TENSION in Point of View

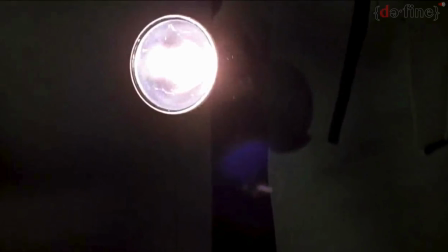(0:09)
Okay, when you're watching a movie, have you ever wondered how a filmmaker can immerse you into the story?
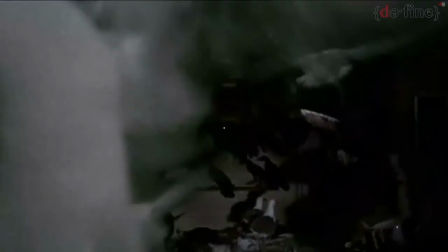(0:15)
Let's take a look.
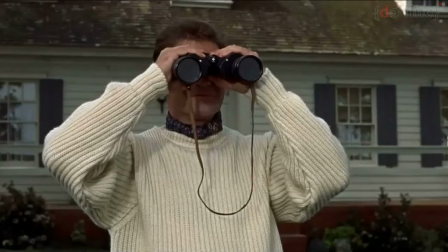(0:20)
If I were to show you this shot, followed by this shot, what would you say is happening here?
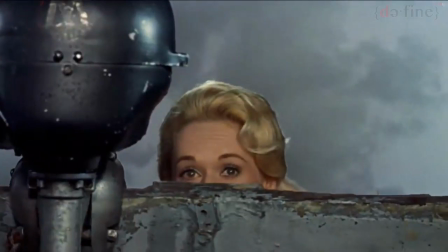(0:26)
Flirtation?
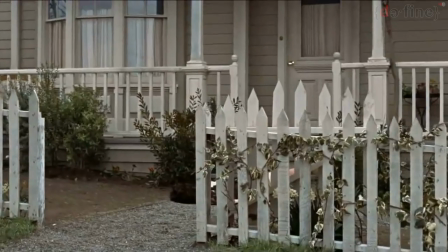(0:28)
Okay, now, if I were to take the first shot again, but now follow it with a different shot, notice the different interpretation of the scene.
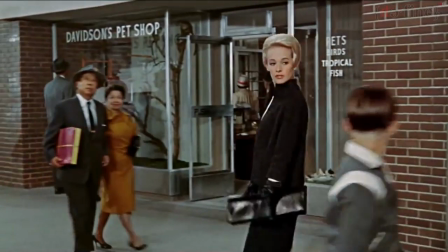(0:37)
So, what's happening here? Two things. One, by getting the character's point of view, you identify with the character.
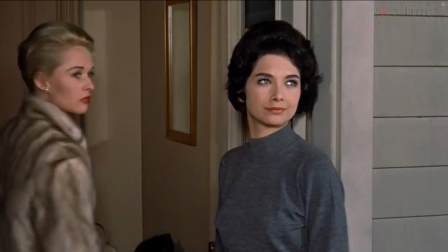(0:43)
Two, it establishes that that character has control of your vision because he controls the camera and what you see.
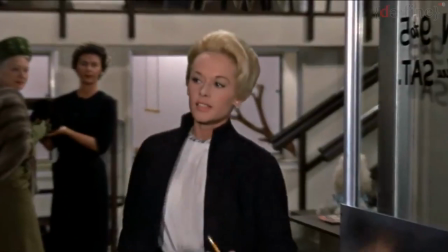(0:52)
In film terms, this is called point of view cutting, and it is part of film grammar.
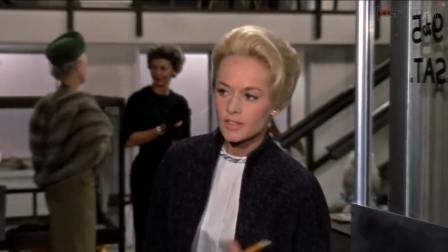(0:59)
To identify point of view further, let's go to the master of this technique, director Alfred Hitchcock.
There is one difference between what I prefer to make and very often what you see, and that is to convey visually certain elements in storytelling that transfers itself to the mind of the audience.
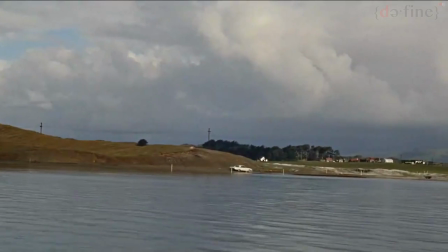(1:27)
Hitchcock is a director who uses point of view to create voyeuristic tension.
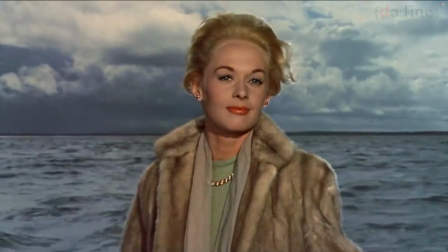(1:32)
So, voyeuristic tension arises when you have a character looking at something or someone while being looked on by the audience.
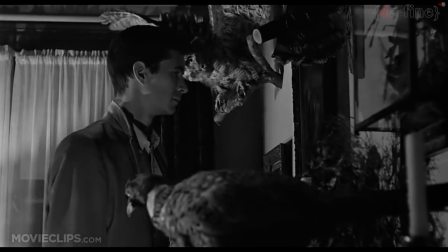(1:41)
Yes, that's you. Here we have Norman Bates looking at Marion Crane undressing.
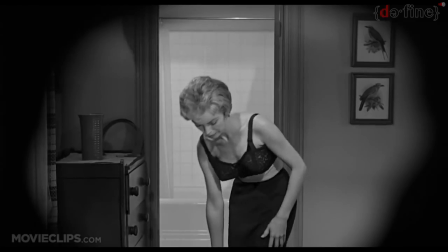(1:53)
Pervert. We interpret it to mean that he's lusting for Marion and that he's probably a depraved man.
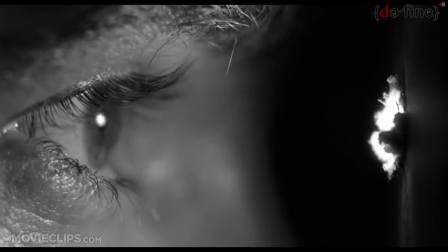(1:59)
Yet by giving us his point of view, Hitchcock is implicitly incriminating you as a voyeur along with Norman,
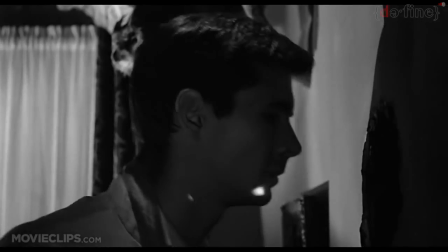(2:06)
because you know you want to watch what he's watching and that makes you a pervert too. You become identified with him.
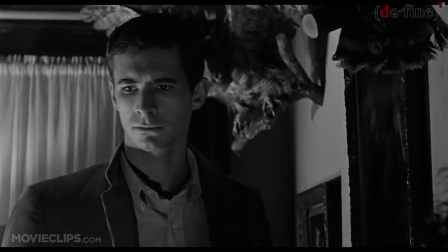(2:13)
The cinema frame becomes a peephole for you, so don't judge, man. This is what Hitchcock is playing with in a cinema.
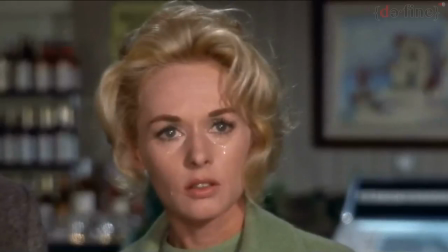(2:21)
You, the audience, are participants in this voyeuristic art form called cinema.
I think you're the cause of all this.
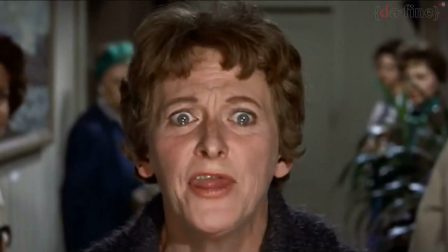(2:29) I think you're evil!
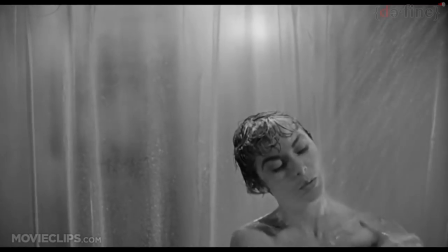(2:31)
So, in the film Psycho, we had the infamous shower killing scene where you become a voyeur looking at a naked woman about to be murdered.
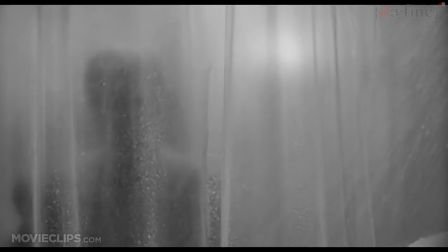(2:40)
Now, of course, there is a repulsion to what's happening on the screen, and yet, you can't look away.
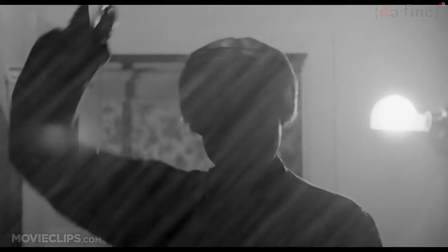(2:46)
In some ways, you want it to happen because if there was no tension and nothing happening in a story, you would get quite bored, wouldn't you?
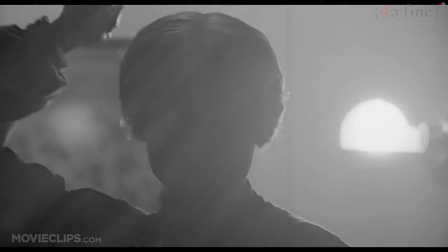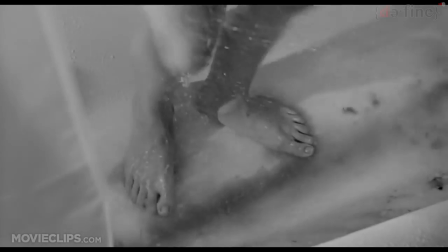(3:01)
Hitchcock knows this about his audience. Okay, so why else would you go to a horror film if not to expect murder?
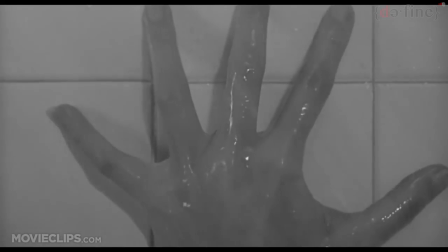(3:07)
Or to a porn? Never mind. So you become implicit in the murder.
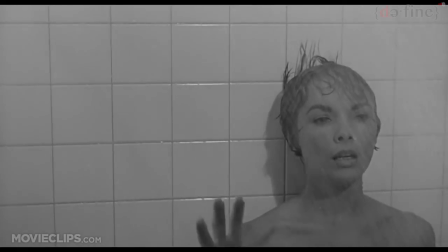(3:14)
You anticipate tension and drama, and Hitchcock plays with this by giving you what you want, and at times withholding it to intensify the tension.
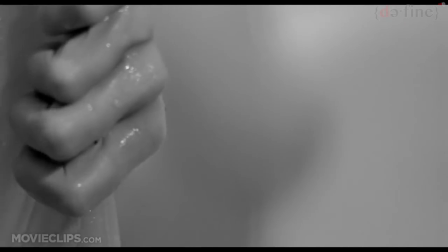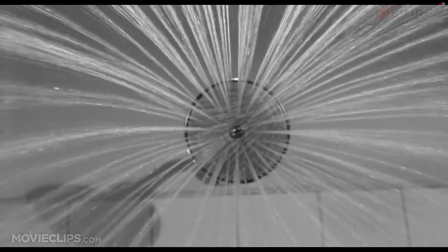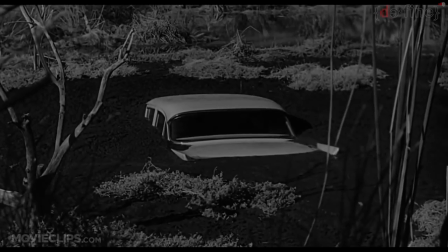(3:36)
Interestingly, after Hitchcock makes you identify with Marion through point of view for the first 50 minutes of the film,
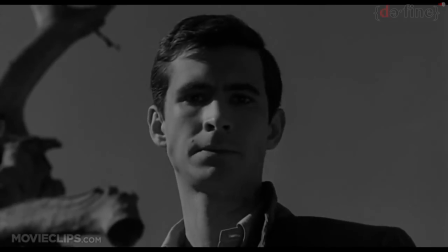(3:43)
Hitchcock switches the point of view to Norman Bates and you begin to root for him to destroy the evidence of Marion's body.
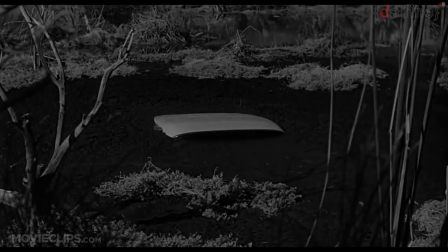(3:50)
This is how powerful point of view can affect you, the viewer. Nice. Now, my fellow perverts, let's look at how Hitchcock withholds point of view to create tension to put you on the edge.
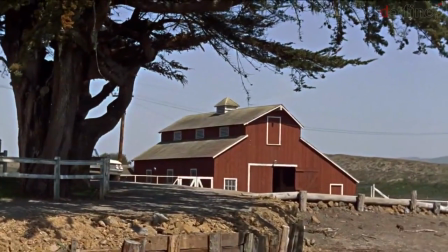(4:02)
In The Birds, which is a film about sexuality, guilt, and pleasure, point of view is given to Melanie Daniels, played by Tippi Hedren.
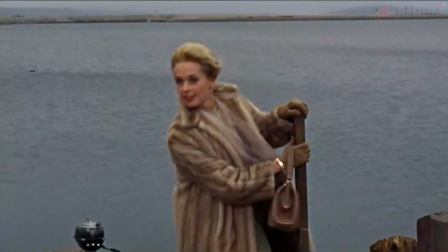(4:10)
So Hitchcock establishes this by showing us what Melanie is looking at throughout the film.
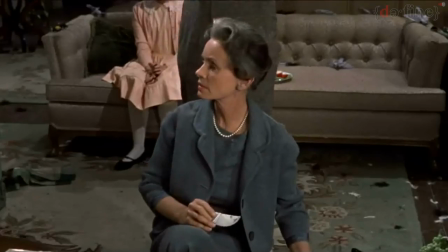(4:16)
We have this shot, and cut to what she's looking at. And remember, we're also intensely looking at Melanie through the frame of the cinema.
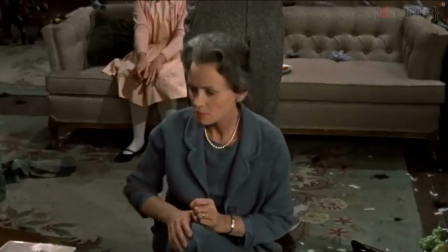(4:24)
This voyeuristic conflict of you looking and Melanie looking and you seeing what she's looking at gives rise to tension.
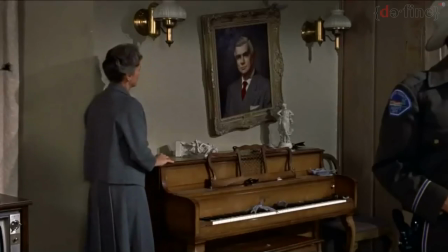(4:32)
Follow me so far?
Maybe you ought to put some screen on top of your chimney. You want some help cleaning up?
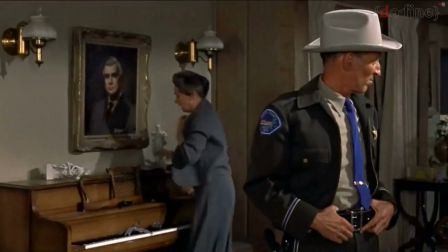(4:37) No, I can help it. It shouldn't be too much of a job.
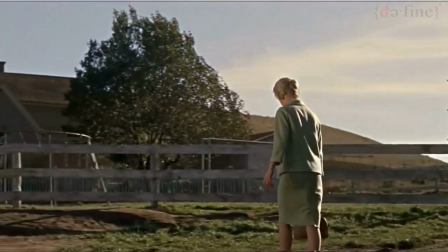(4:42)
In this scene, Melanie is waiting outside a school playground, sitting and smoking a cigarette.
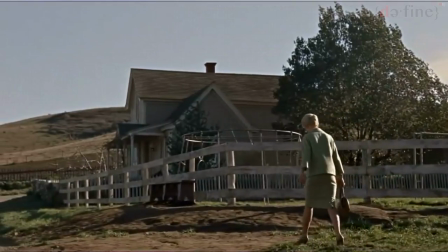(4:47)
Hitchcock withholds her point of view from us on purpose here.
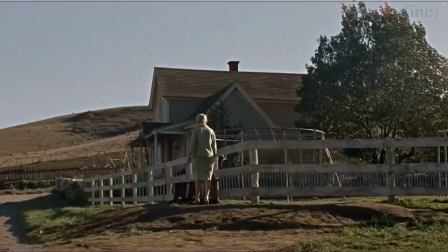(4:51)
So notice the effect it has on you, the viewer, because we have information that Melanie does not have.
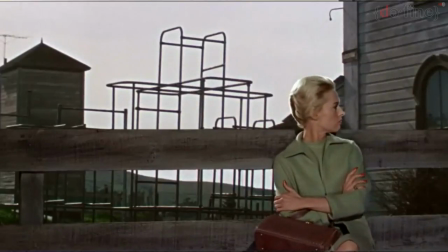(4:57)
Because our view and Melanie's point of view are not in line. Your participation becomes important here.
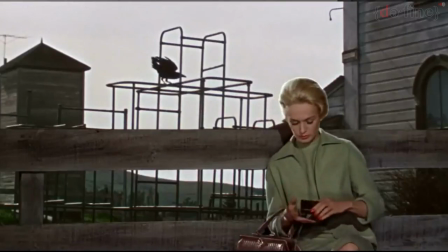(5:03)
We see a bird land on the monkey bars behind Melanie.
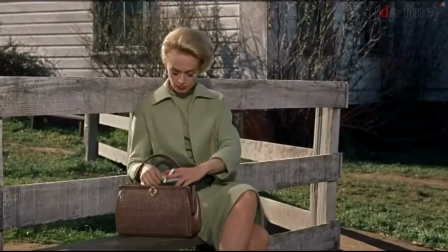(5:07)
Hitchcock averts our view from the birds by cutting to a shot of Melanie without the monkey bars behind her.
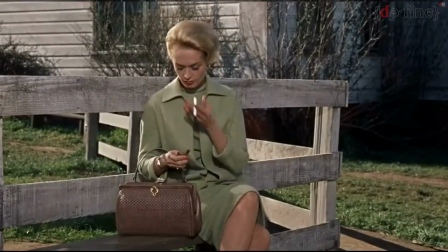(5:13)
He holds in a shot of Melanie getting her cigarette ready.
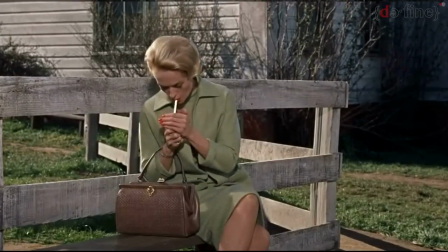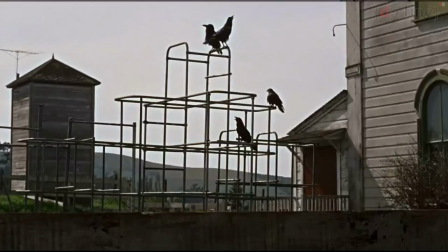(5:23)
Hitchcock cuts to the monkey bars, which now show that there are now 4 birds on the bars.
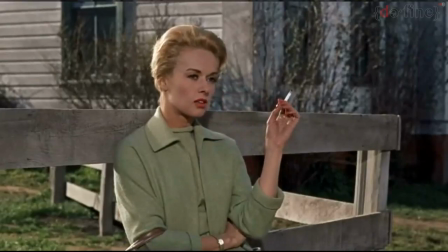(5:28)
Tension increases as we receive new information that Melanie does not. Another bird has landed.
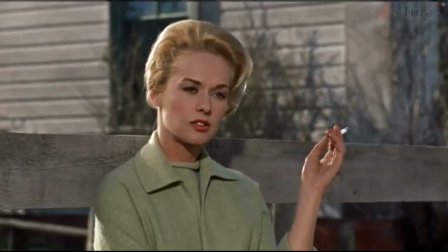(5:35)
Another cut to Melanie. Hitchcock is building tension by separating our view from that of Melanie's.
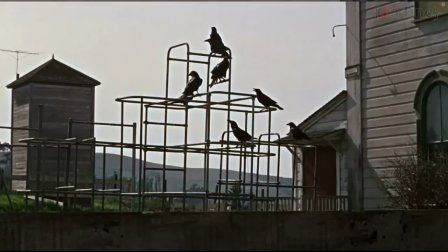(5:46)
Then another shot of birds landing.
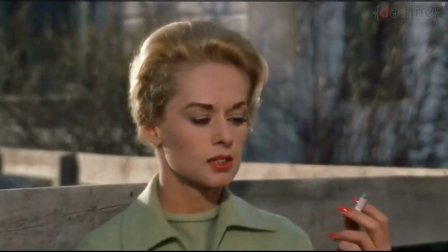(5:50)
Then we have a medium close-up of Melanie for 27 long seconds as we anticipate what may happen to her,
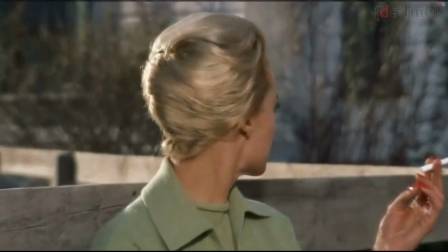(5:56)
as she does not have the vision to see what is behind her.
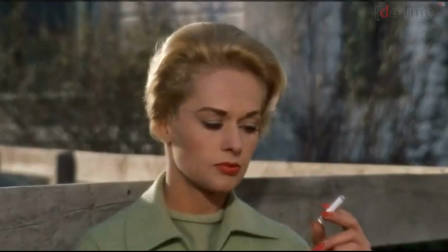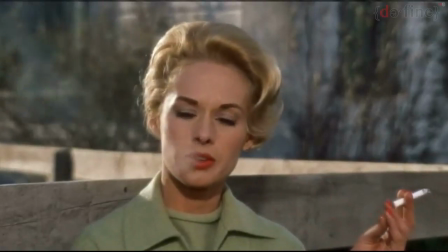(6:06)
Oh, and as a side note, my theory is that those birds have gone crazy because of those children singing.
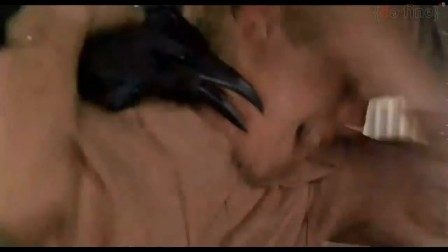(6:12)
And that's why I have this scene. Yeah, you guys asked for it.
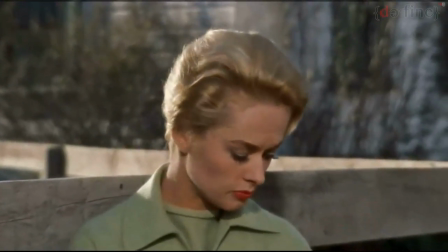(6:20)
Melanie finally looks into the sky as Hitchcock finally gives her back her point of view shot.
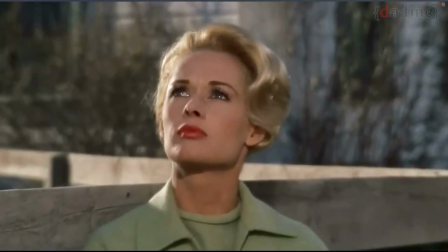(6:25)
It's a shot of a bird flying through the sky. Our point of view of the cinema frame and Melanie's point of view are now back in line.
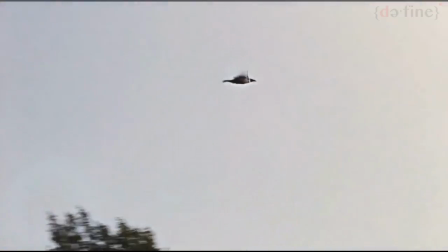(6:33)
We see through her eyes.
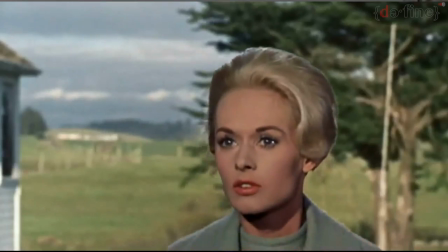(6:35)
But notice that we get a shock when we realize, along with Melanie, at the same time that there are over 100 birds on the bars.
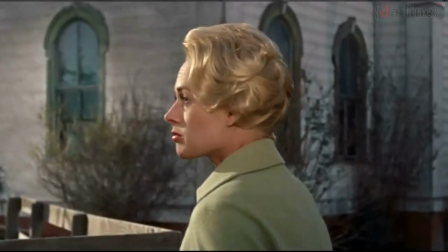(6:42)
Hitchcock has withheld information not only from Melanie, but also from us.
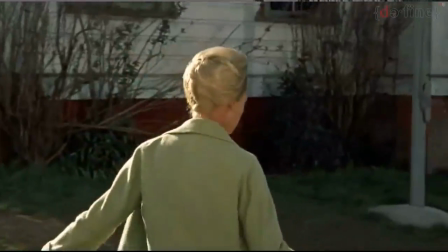(6:48)
He's aware of both Melanie and our point of view, and by creating conflict between the two, he has created tension and suspense.
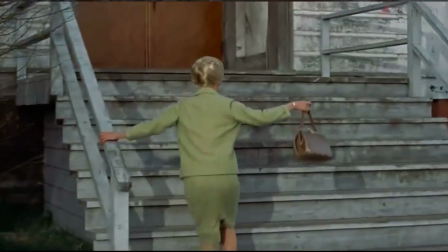(6:57)
So I invite you back next time to define, and remember, subscribe. Thank you.
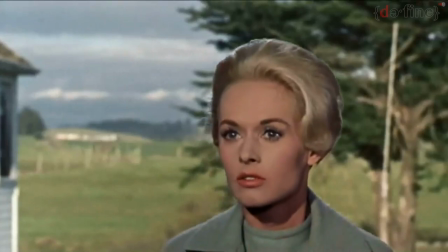(7:05) I'm gonna put some eyeliner on. It's gonna look real nice.
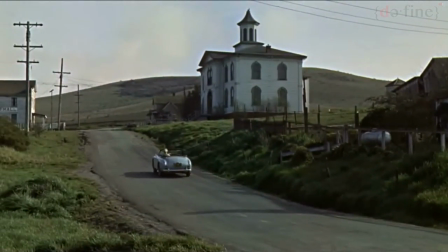(7:11) I'm going down to the church on 4th and Vine.
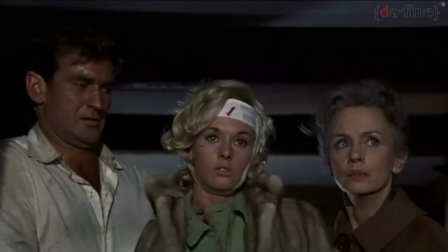(7:17) I'm gonna marry my love. Oh, we'll be happy for all time.
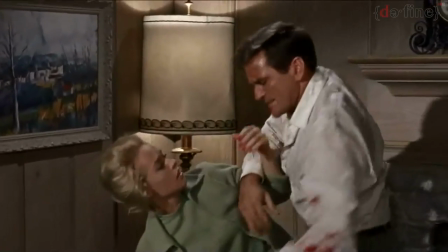(7:23) Yeah, he's the sweetest man you could find. So gentle and so kind.
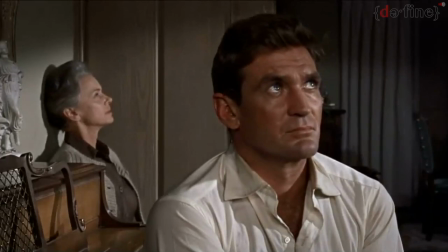(7:29) And he's got those big brown eyes. I can't believe me like he's mine.
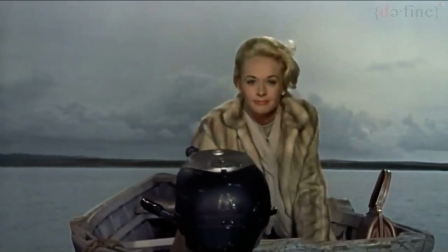(7:35) Not that he's no worse, 'cause you know his love is serious.
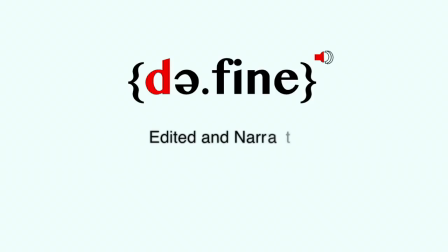(7:41) So warm inside, when he take me for a buggy ride, when he take me for a buggy ride. I will, I will, I will, I will.